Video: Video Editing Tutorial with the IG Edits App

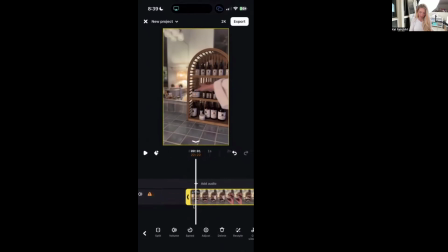So the next segment, I really edit in about two or one second to maybe 2 seconds tops per each segment. Sometimes I'll do it a little bit longer, but if I do it longer than like 1.5 to 2 seconds, I add a little bit of a zoom in, and I will show you that in just a second.
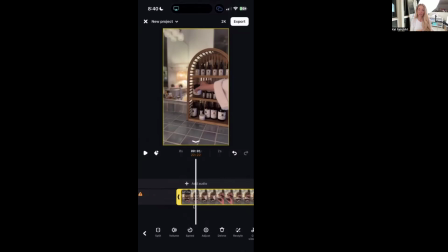It just creates visual interest for the person that's watching, and it is a little bit of a fancier second step, but it's not hard at all, and it you can pick it up really quickly. Okay, so I'm going in here, I'm grabbing it. Okay, so I know that's about a second long,
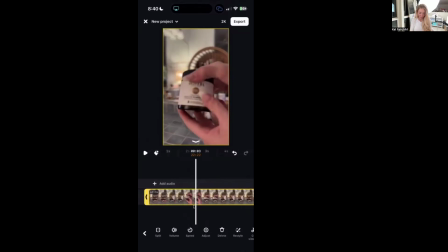and you can actually see right below that arrow in the middle how long this segment is if you want to get really specific. But in my mind, it doesn't have to be perfect. I just really have grown to know that this chunk of video is about a second long.
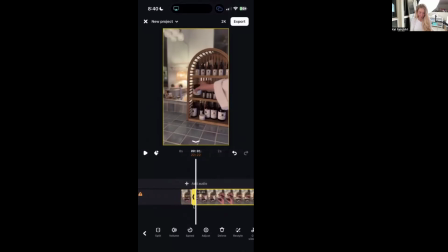So I split it right there again because I only want just that part of me picking it up. And then I'm going to do it again of me pulling it in. It was out of focus, so I did it again. Pulling it in and see how I can really tell when it gets in focus there.
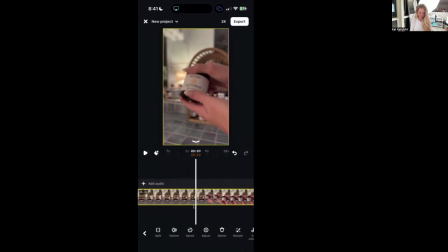So I'm going to split it right here. Make sure it's selected, split, delete all this part that I don't need. And then
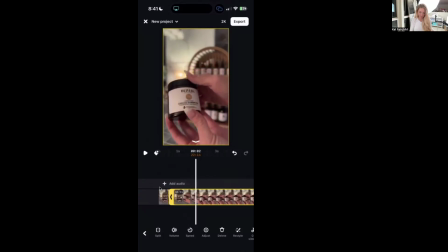I'm going to get just where it starts to show what that product is. Okay, so that's all I need. That's all I need there. I've got the picking up, I've got the showing.
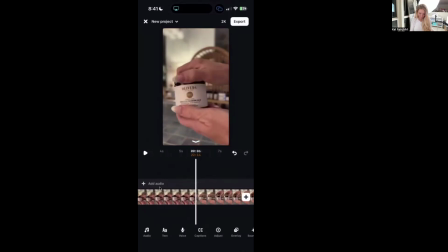So now, since I'm doing a little bit of ASMR, I really want to hear that sound of the lid unscrewing. Okay. These are all things that really do, I promise, make a difference.
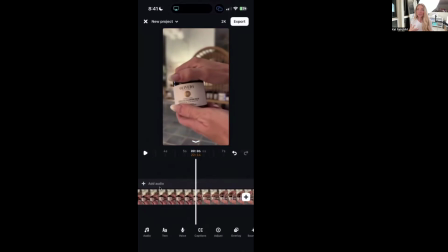They are a visual, they are an experience for people. Unscrewing the top on this beautiful glass jar is an experience. We've all experienced it and it's great. So I'm having the viewer on the ride of me washing my face and doing this part of my routine with me.
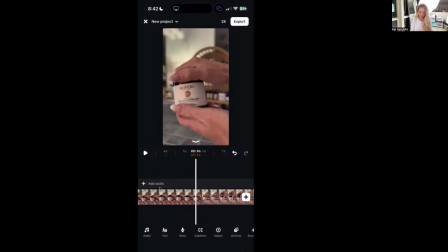Okay, so I'm not sure if you guys can hear it, but I have the speaker and I can kind of hear what's happening here. I can't hear it right now, but I know that this is making a sound. So I'm going to split it here, delete, and then have a little bit of me splitting it, split it again.
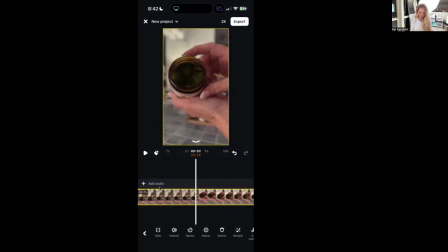Okay, and then the next part, I'm going to show the product and then I'm going to scoop a little bit out. Okay, so again, as I'm filming this, I know what I'm doing. I'm making sure it's in focus when I'm scraping it out.
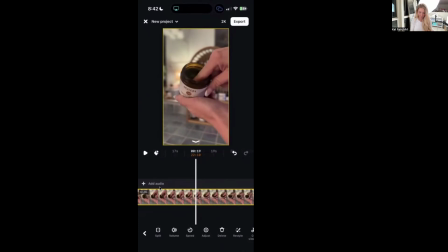Okay, so there's the scrape. So I'm going to go right about here. I'm going to split it, delete, scrape. And this gets a lot, actually, hold on a second because it's kind of blurry.
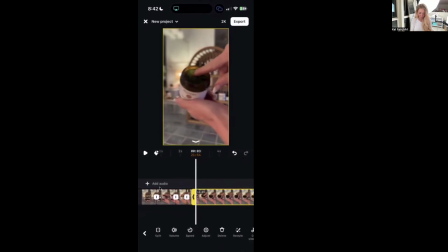So I'm going to split it. And then I'm going to slide it right until it comes into focus. So sometimes I slide and sometimes I split. If it's too small of a segment, I will kind of go ahead and use that slider bar. If you just hold your finger down on the end of that yellow arrow and slide and toggle it around,
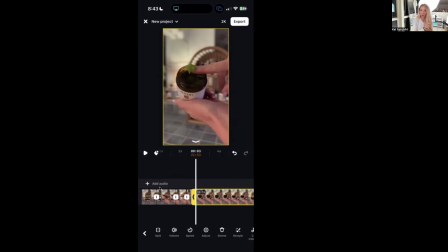it will delete part of the video or it can show more that you've already taken out. Okay, so I'm going to show it there just so they can see what it looks like, and then I'm going to split it again. Okay, so let's watch what we have what we have so far. We have about 5 seconds. I promise you this gets quicker.
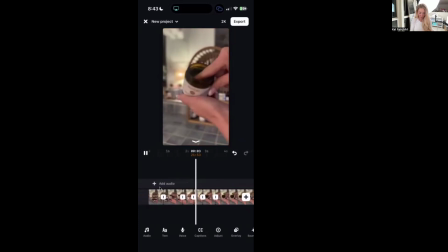Okay, so we have it picking it up, showing the product, unscrewing it, taking it out. All right, perfect. That looks amazing. Again, these videos are only going to be about 30 seconds to a minute long tops. So these little cuts, they don't need to be that long. Okay, because people get the idea.
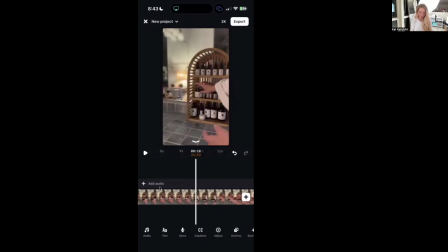So I don't know. If I want to have myself rubbing it in here, I guess, whatever. So if I do that, I'm going to show the action parts, right? So that's the action right there.
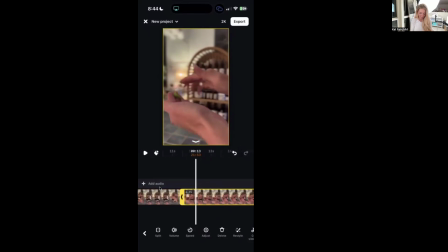I'm swiping it. Okay. Delete that part because I don't need it. Swiping it, split. And then I'm going to, right when I start to rub it in, I'm going to use the slider this time. I'm going to do that. Okay. And I only need about a second of me rubbing it in. Okay.
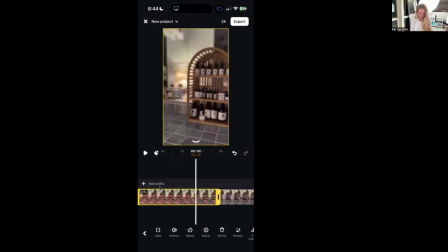So then this video is done. So I can get rid of that. All done. This was just a blooper.
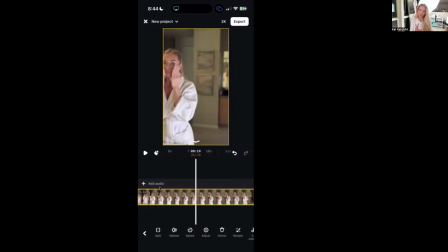Okay, so I did change my orientation a couple times in this video. Again, this is maybe a little bit advanced, but I had in my mind, I wanted to kind of like walk up into the video.
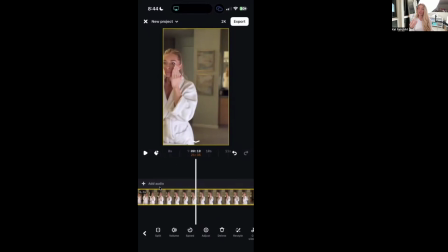I wanted to have a video of me standing there kind of close to my face. And then I wanted, from my perspective, of me picking up the products, me turning on my sink, and me opening up the different skincare products. So that's 3 different ideas. Do you get what I'm saying?
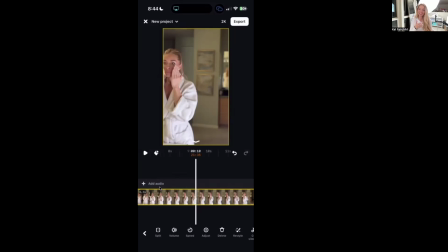So this is a little bit of like a cinematics tutorial slash editing tutorial. All of these little things, again, make such a big difference when people are visually impacted by a video. Okay, so
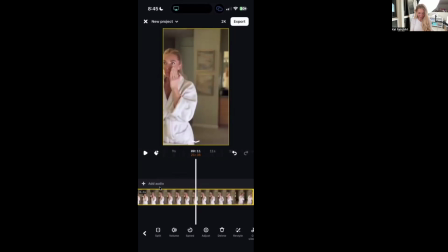that's me kind of just testing, but I kind of I liked this part when I was walking up.
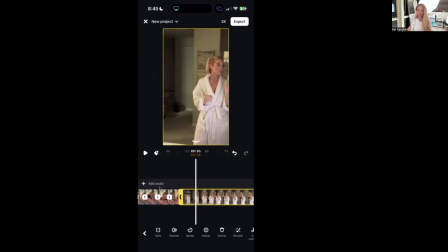I don't mind if people know that I'm filming. Like I think that's part of like the magic of the video. So I keep that part in there. And then I'm going to keep this little part in there of just me with my robe.
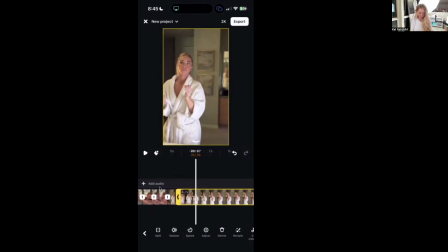When I look at the camera, I don't want that. Okay, splitting, delete. Okay.
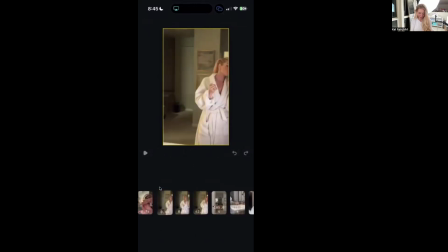So I'm going to actually drag this to the beginning of the
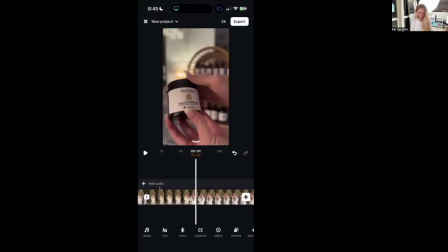video because that's kind of like when I'm getting ready to wash my face.
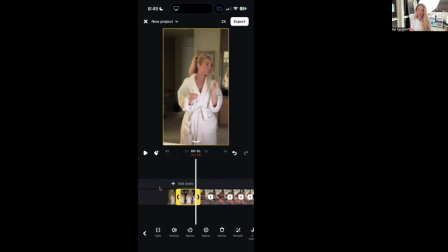So as you see, I just hold my finger down and then it shows me all of the different clips and then I slide it to the front or wherever I want it to go. Okay, let's just take a really quick look on what it looks like now.
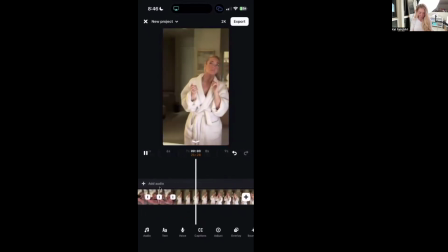Oh, you can hear it. Okay, so you guys kind of get the hang of it. So see, I started to wash my face right here and I just thought, it's kind of far away.
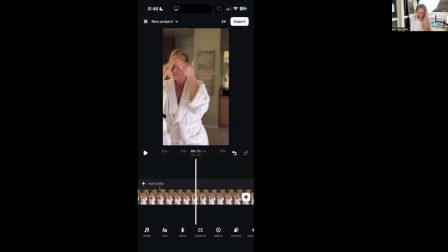I can have a little bit of it. I kind of just like that part when I'm maybe rubbing on my eyes. So I'll keep a little bit of that. Blah, blah, blah, delete. And then maybe just circling around right there, just so it's not like random. Okay,
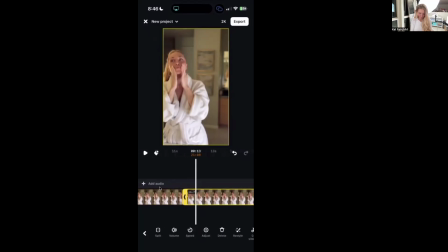maybe we'll do this part too. Okay, split, delete, delete, delete, delete. Okay, so now we're getting a different angle. We're getting more clear. We're seeing what's going on.
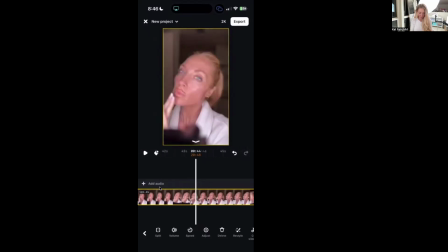Okay, so depending on, I don't know, I did keep this in the original video, but I think I'm gonna go ahead and take it.
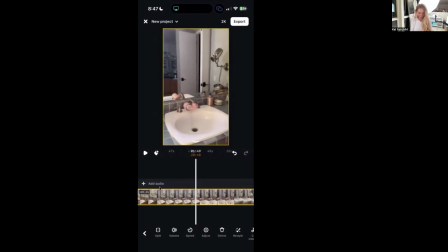Whoa, whoa, whoa, whoa, whoa. Okay. All right, so now I switched again to, I'm gonna take that out. Now I switched again to me washing off the face balm, the cleansing balm. So I'm gonna start with kind of washing my hands.
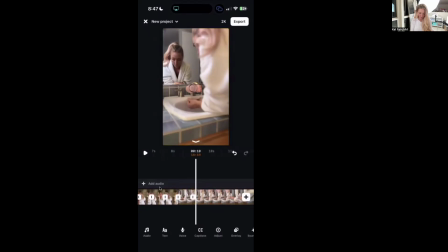Okay, again, just me switching the orientation on the camera. So if you have a tripod, it's on you. You can keep it recording, turn it around, get a different visual perspective. Okay, so now I'm using,
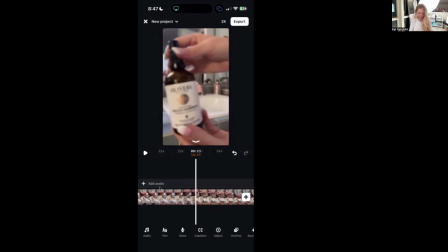after my cleansing balm, I'm going to use the corrective gel. So again, my camera wasn't focusing that good because the light's probably low and it's not working. So here I'm in focus. I'm going to split. I'm showing what it is.
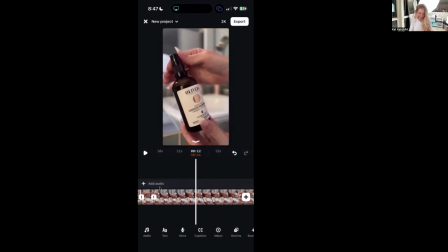Split, delete. Okay. So then the next feature that I want is this coming down. So I see when it starts to come down. There it is. Split, come down, split, delete that. Okay.